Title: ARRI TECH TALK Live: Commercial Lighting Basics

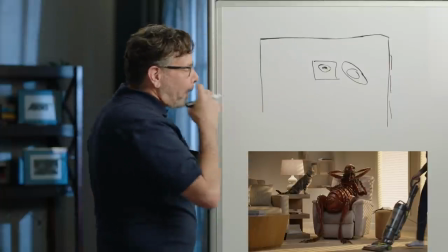All right, so this was an interesting spot.
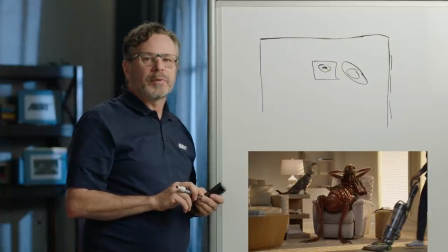Not very many shots, but each one of them took a lot of time. And the reason for that is because we had a cat. And cats do things very, very, very quickly. And that's why basically everything with a cat in it gets shot at 48 frames per second.
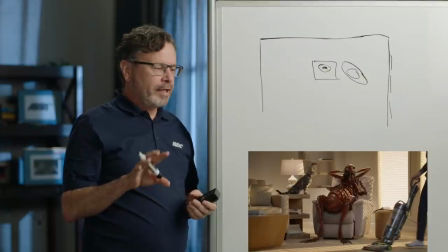So even though there's not many shots in this commercial, we actually had a fairly sizable crew because we had a lot to do,
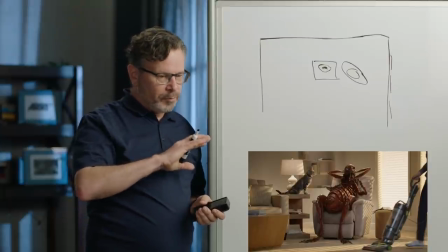and we had to do it very quickly, because then we had to spend most of our shooting time trying to get the cat to do what the cat's going to
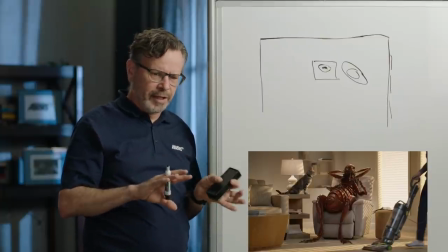do. And actually, we had two or three cats with different personalities, and they would come out at different times. But each shot is its own little,
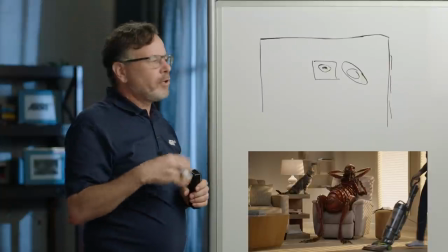nearly every shot is multiple passes. So the flea is actually a guy in a fat suit playing the flea.
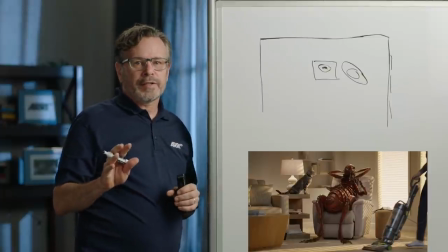The cat is an actual cat, but they were never on the set at the same time. Let's talk about the lighting first.
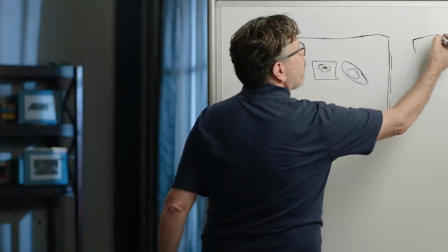So out here, we have a couple of ARRI T12s.
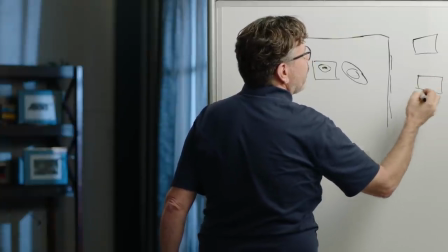T12s are, I don't remember if we had two or three, but T12s are tungsten lights.
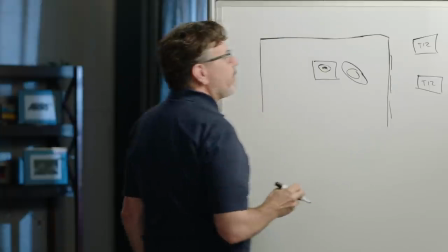They're 12Ks. And what's really nice about them is that they have a lot of spread.
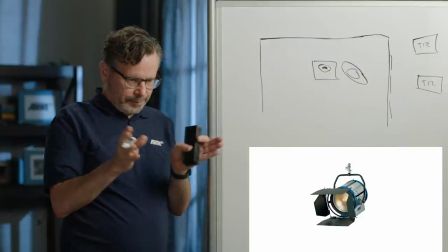Traditional 10Ks tend not to, give you a very wide pattern.
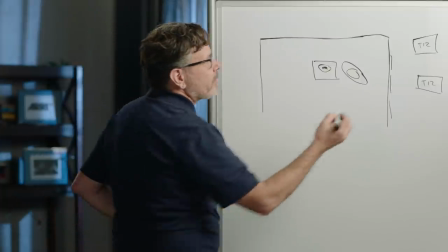These do, and we really needed that because the set wall was kind of right there,
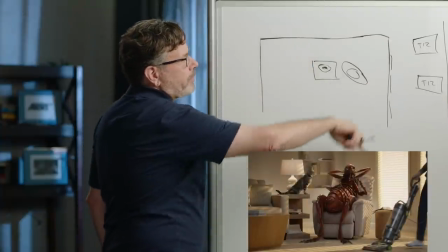and I needed to cover a bunch of windows and get this light kind of streaming into the room.
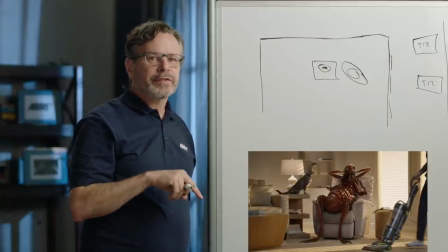So we specifically chose those units because they had that capability.
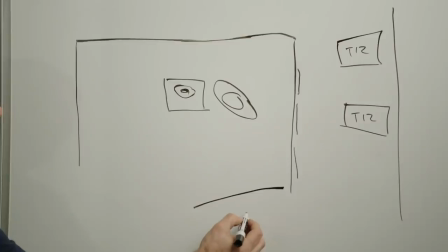Inside the room, just outside the room, there's we had a sky panel.
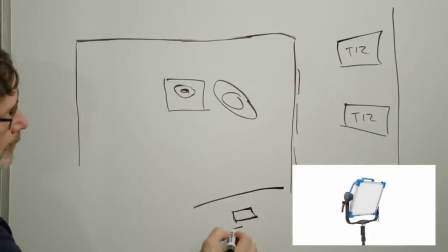And the sky panel is at, I believe it was at something like 4,300.
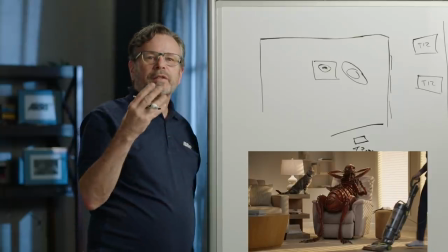Just to make a little cooler what I wanted to do is I wanted to make the fill a little bit different.
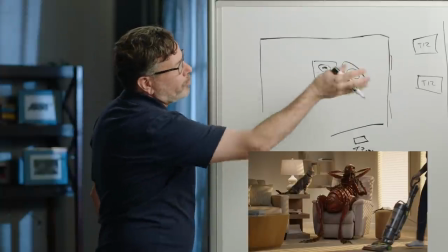I wanted to make it a different color. And the idea is that you've got sunlight streaming in through the window, but maybe there's a window over here and it's just seeing skylight.
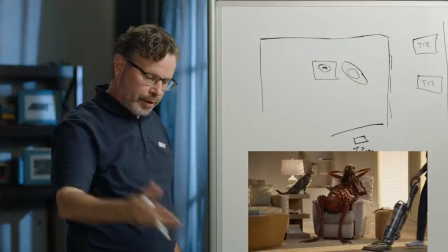And that happens in rooms. You can have sunlight pouring in one side and then skylight coming in the other side.
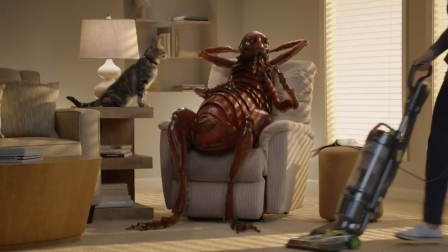And if you look at the shadows, the light bouncing off the floor in one part of the room make it very warm, but then at the other end, you've got skylight coming through curtains or, just filling the space, and you can actually have a range of warm and cool within the same room.
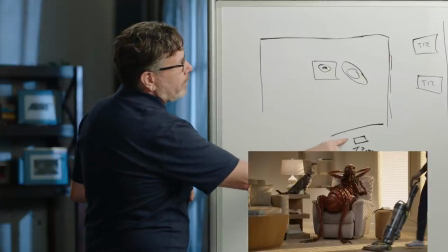So what I did was I just tried to create a skylit window here, and that's part of trying to make
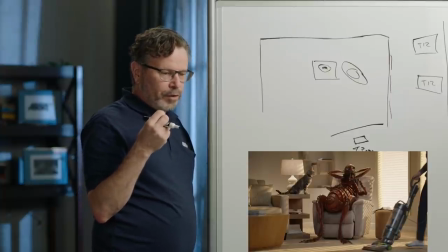spaces feel a little bit more real by doing things that are real or maybe not perfect. Because on a stage, you wouldn't necessarily think to do this, but then you might create something that looks good, but it's missing that little something that makes it feel real.
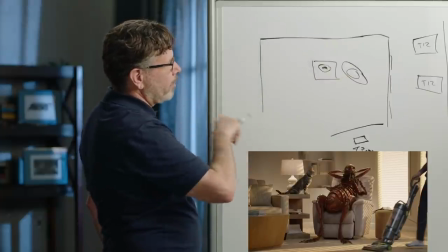Because, this is all a set. We actually had a bunch of sets lined up in a row that we just worked our way down over the course of the day.
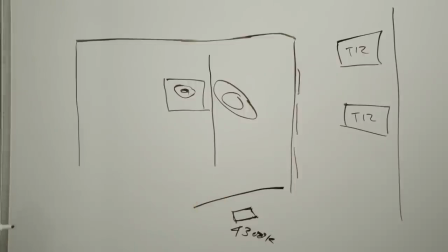The way we shot this, let's see, can I do anything else in there?
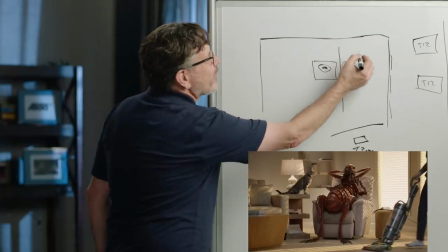I did. So there's a China ball hidden behind the chair.
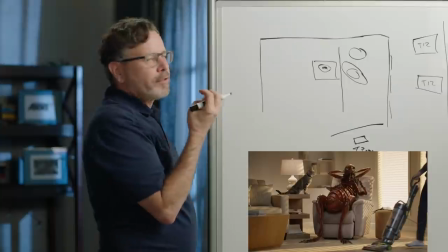A lot of the times, if you want to pop a piece of furniture off from a wall, you can actually put something behind it.
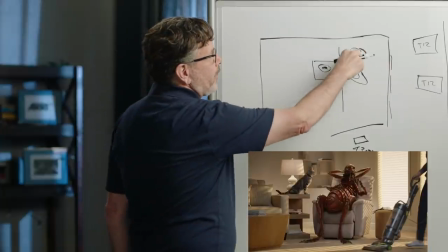Sometimes I'll take a light and just bounce it in the back of whatever the object is.
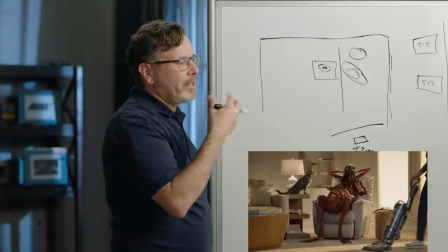And if there was a red chair there and I wanted to create a, a sense of space in the room.
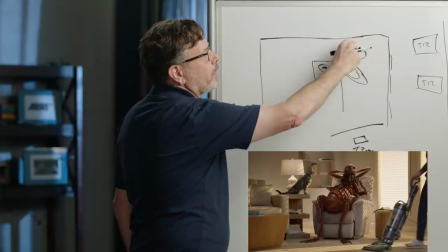I might bounce light off the red chair, create a little red glow in the corner just from the light bouncing off the chair.
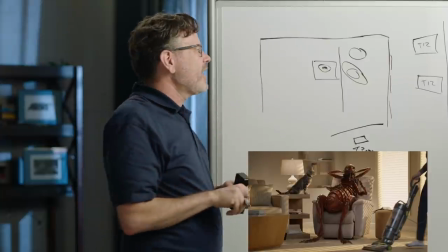And then it kind of looks a little different, a little bit more interesting. In this case, that was a little bit too much for what we were trying to do, and the chair wasn't a crazy color.
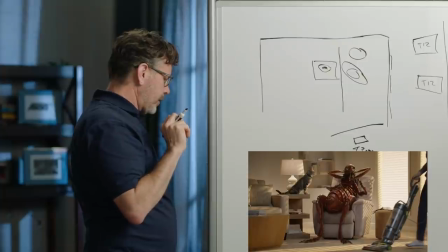So I just put a china ball back there, and you can see that little glow behind the chair in the background. And it helps pop the chair and the flea out a little bit.
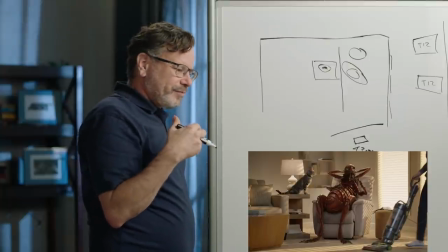I could have done this with a backlight, but you know, backlights are kind of out of style now.
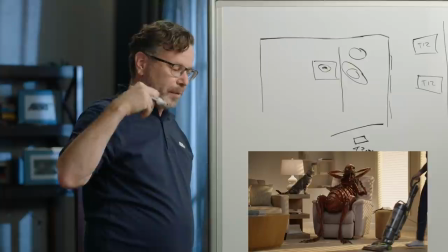If you're outdoors, shooting into the sun always looks better. Backlight always looks better in situations where backlights make sense.